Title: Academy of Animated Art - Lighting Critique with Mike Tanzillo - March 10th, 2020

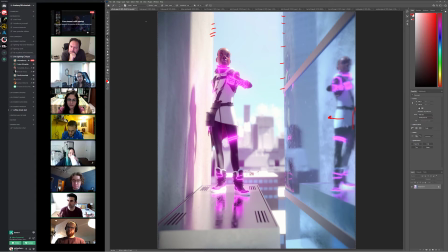1491s
Yeah, that's a good point, because it looks broader almost, like it's I would tone that down a little bit in the reflection too. Yeah, it's a cool shot. Like, this is gonna be great. This is looking great. Like I really love, like, you can feel the energy of the light bouncing off this wall, right?
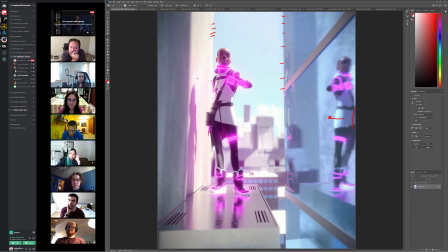1507s
Like that's really strong and working really well. So you can kind of feel you can feel the environment in this one. I like that a lot. So good job there. All right, next up we have, let me go.
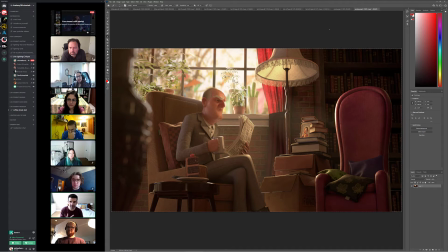1520s
Oh, you know, we'll do one Hui next, and then we'll go backwards from here. Yeah, I just think maybe the face of the character could go like a little bit brighter. That's about it. Let's see. You guys can feel free to disagree.
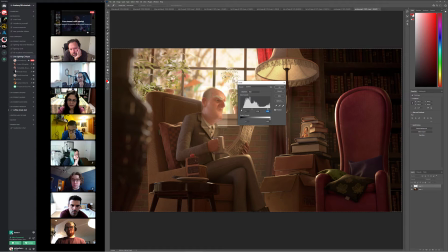Take down a little saturation there. But I think just because I want
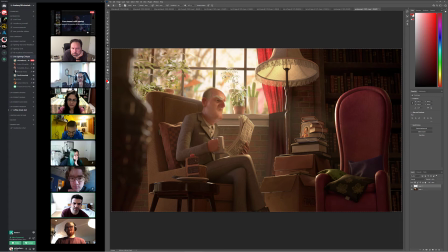1556s
his brightness to match her brightness a little bit. Maybe something like that. Maybe a little bit more.
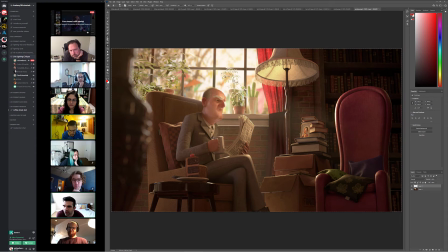1574s
And then just take down a little bit of the specularity underneath his chin as well. But I think that's it. It's just a minor tweak on him. I think the rest of it's working out okay. Chair shaping looks good. Boxes look great.
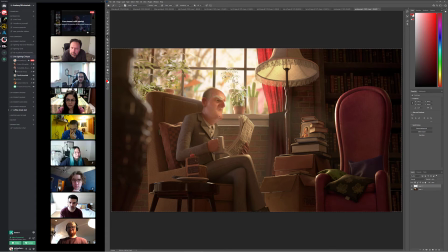1594s
Dani, you had a note on this one the last time too, right? Was something about the books? It was the curtain. Oh, the curtain. It's very. One half is red, the other one's totally not. Yeah. I think there should be like a blur or something between it.
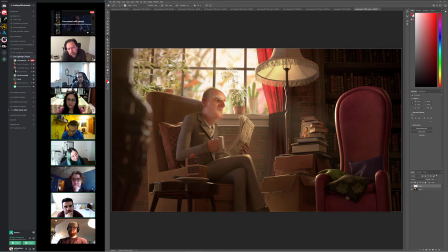1611s
Yeah, like a little bit of a softer shadow on that. And you know what? That's a really good point, because it's also aligning with like what looks like a wrap. So it almost looks like that. Because I guess that would happen because that's like a little bit more of a denser geometry, but maybe just sliding that down a little bit to allow for more gradual fall off between those two.
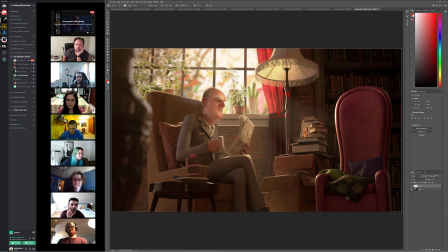1631s
Because in both directions it's doing it, where it's just kind of like abruptly ending. That's a good point. But yeah, other than that, I think it looks great. Cool. Let's move on to Mindy's.
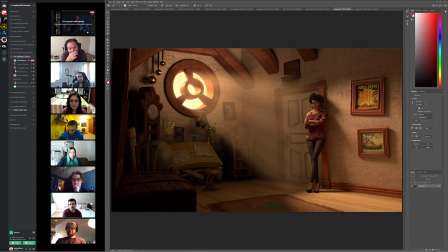1648s
Yeah. I am... Sorry, leaning back.
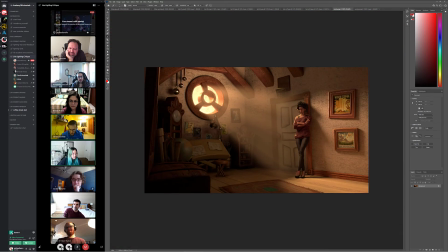1659s
I still think she could maybe go a little bit brighter overall. Just because, like, I really... Maybe some more in there.
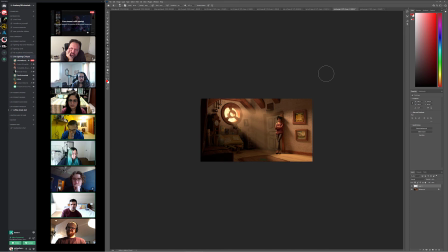1681s
Just because, like at this level, I still just like want to read her silhouette and her kind of popping off and things.
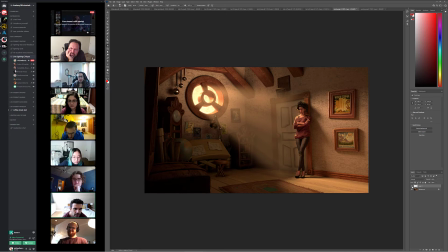1694s
Yeah, I think that might be a little better. The only other thing now that I'm realizing, and like she, I guess it's like a child's room, so it's fine. I was like, she feels really tall compared to the door. Like she might just be very tall, which is fine.
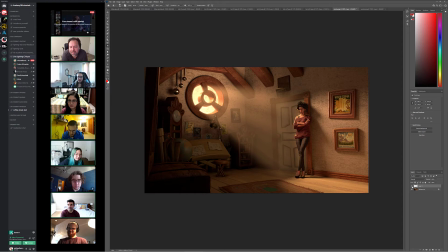1711s
But yeah, that was the first thing that jumped into my mind. So it might just be a matter of scaling her down just a touch. I don't know though. Maybe scaling up the door would be better.
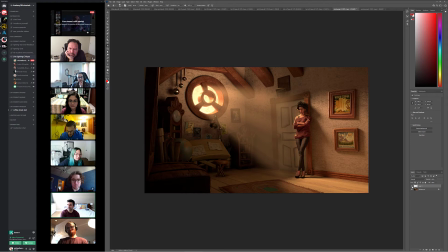1730s
Or yeah. Do you guys have anything else? I would. Yeah. I mean, you made an audible sound when I said that, I think.
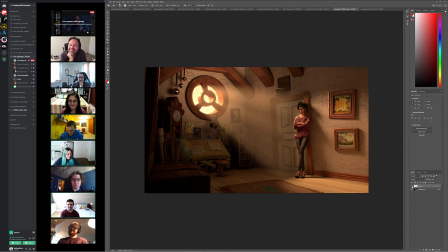1740s
I was like, maybe trigger down. I heard a like that. It's great. No, that's awesome. Yeah. I was just trying to think of like the easiest way to handle that, but it might just be a matter. The door in its design might be a little bit squished. I think you have some room to stretch it out a little bit.
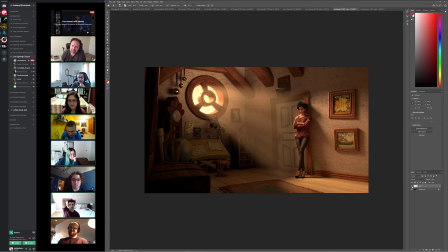1760s
I feel like everything in that room is like bigger than usual. Like the picture frames feel bigger too, and like the window and everything. Yeah. I think it's like very more stylized than the character. Yeah, that's a really good point.
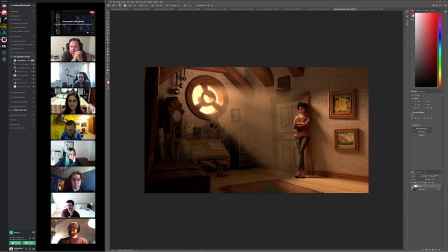Yeah, because it is kind of like a cartoony design on the space. Yeah, that's why I think she was also saying she doesn't know if she likes her in this environment anymore. Yeah, that's true.
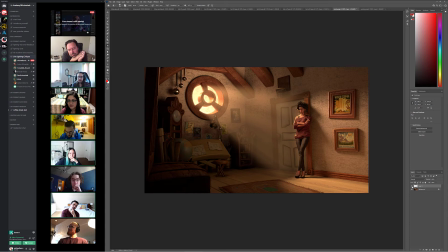1794s
She was saying that. Yeah. No, I mean, it's a tricky one because the lighting looks good. Right? Like it's a good structure. I think she's getting good shaping. I think all of that's falling into place.
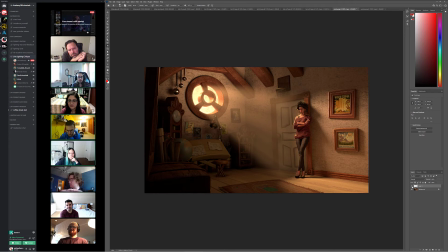1805s
It is, yeah. It's just a little bit of a different design between the character and the environment. I don't have a good answer to what to do next. I think it would be just a matter of like chalking this up as if it's to the point where you don't want to do it.
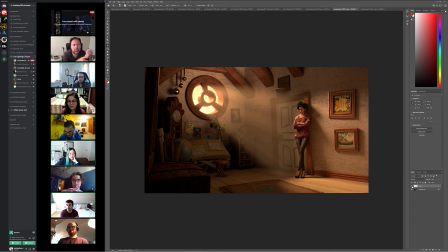1820s
If you're like, maybe this isn't working out, it's like chalk it up to a good exercise and getting a better understanding. And then like you could literally take this character and put it in a different environment, and you already have an understanding of how she lights, and it'll be that much easier and that much faster to do it again the next time.
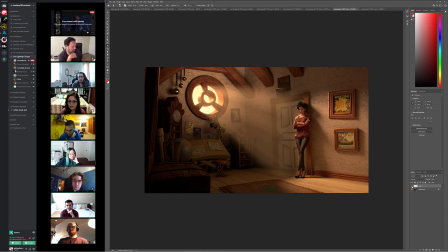1839s
Or likewise, just putting a different character in that spot. But I think it's a shame because I think it looks good, other than that scale stuff. But yeah, sorry. I feel like that's a bummer of a way to end it with a shot that looks good.
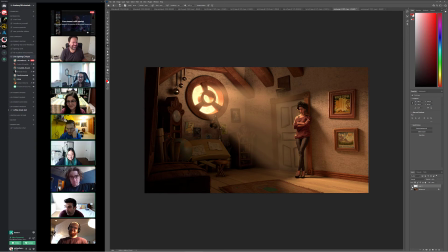1858s
Because there's some points you're like, yeah, if the styles don't match, there's not really much else you can do. Yeah, because the lighting looks really nice, so it's just like you could always try with a different character or something like that. Yeah, just give it a go. Keep going, Yeah. because you're doing good. All right, good job, Mindy. Keep going.
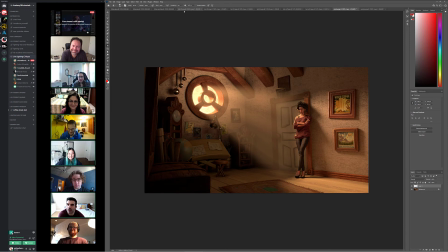1875s
That's the motto. All right, so so we have Felipe and Kat.
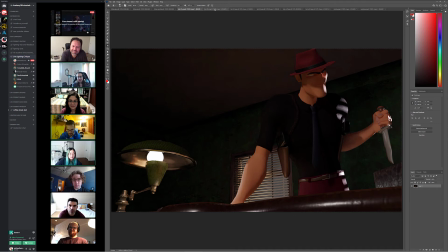1881s
So let's we'll take a look at Kat's first. So there's two versions.
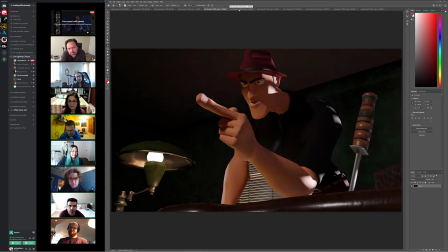1886s
So there's these two images go together with, I believe she called it, so there's all the lights, and then this was just the window light and the desk light.
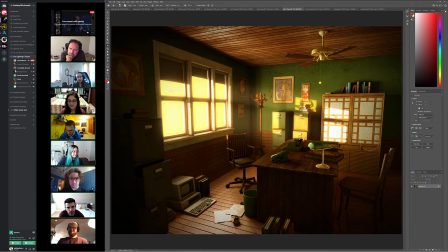1895s
We have some reference here of what that window light would look like. So
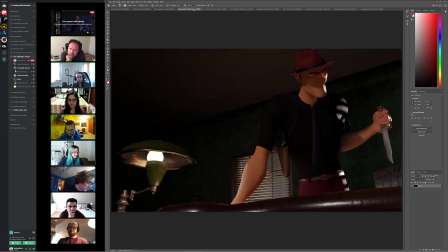1902s
when I was looking at this, so I think
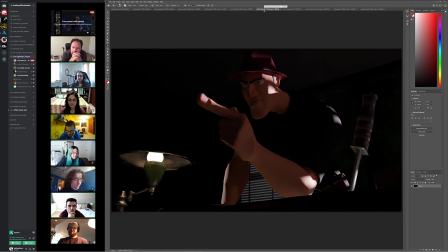1908s
when we were talking about it yesterday, I was even wondering if, and like, Kat, you can, when you see this, you can totally disagree with me, but I actually think if it was me, I would ignore
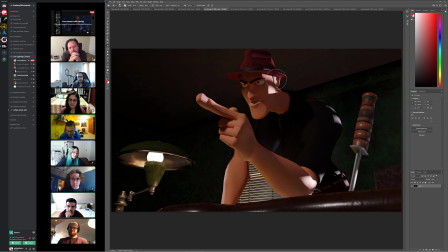1925s
the idea of using this window light too strongly for now, because if it was me, I would play up this light more.
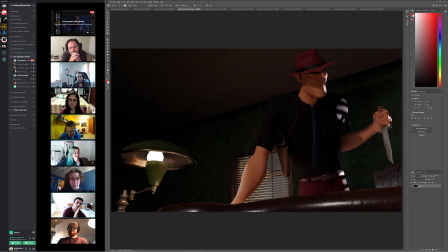1931s
I think that, again, because like with the way that this is set up with the character, with all the light coming this way, it just creates an opportunity for the character to be the same throughout the entire shot,
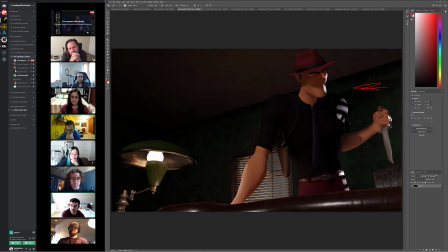1946s
lighting wise, so look kind of the same. And what this light does is really allow the character to step into the light more when the character is delivering like the dramatic lines, like you can see it like here, right?
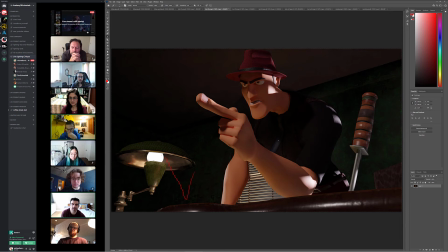1960s
So now it's like the light would really pop up, and then and maybe instead of the light coming in from this way, it's coming in from this window, and then like you might be able to see like the blinds causing more of like on the rim light on the character. That would be my approach to it.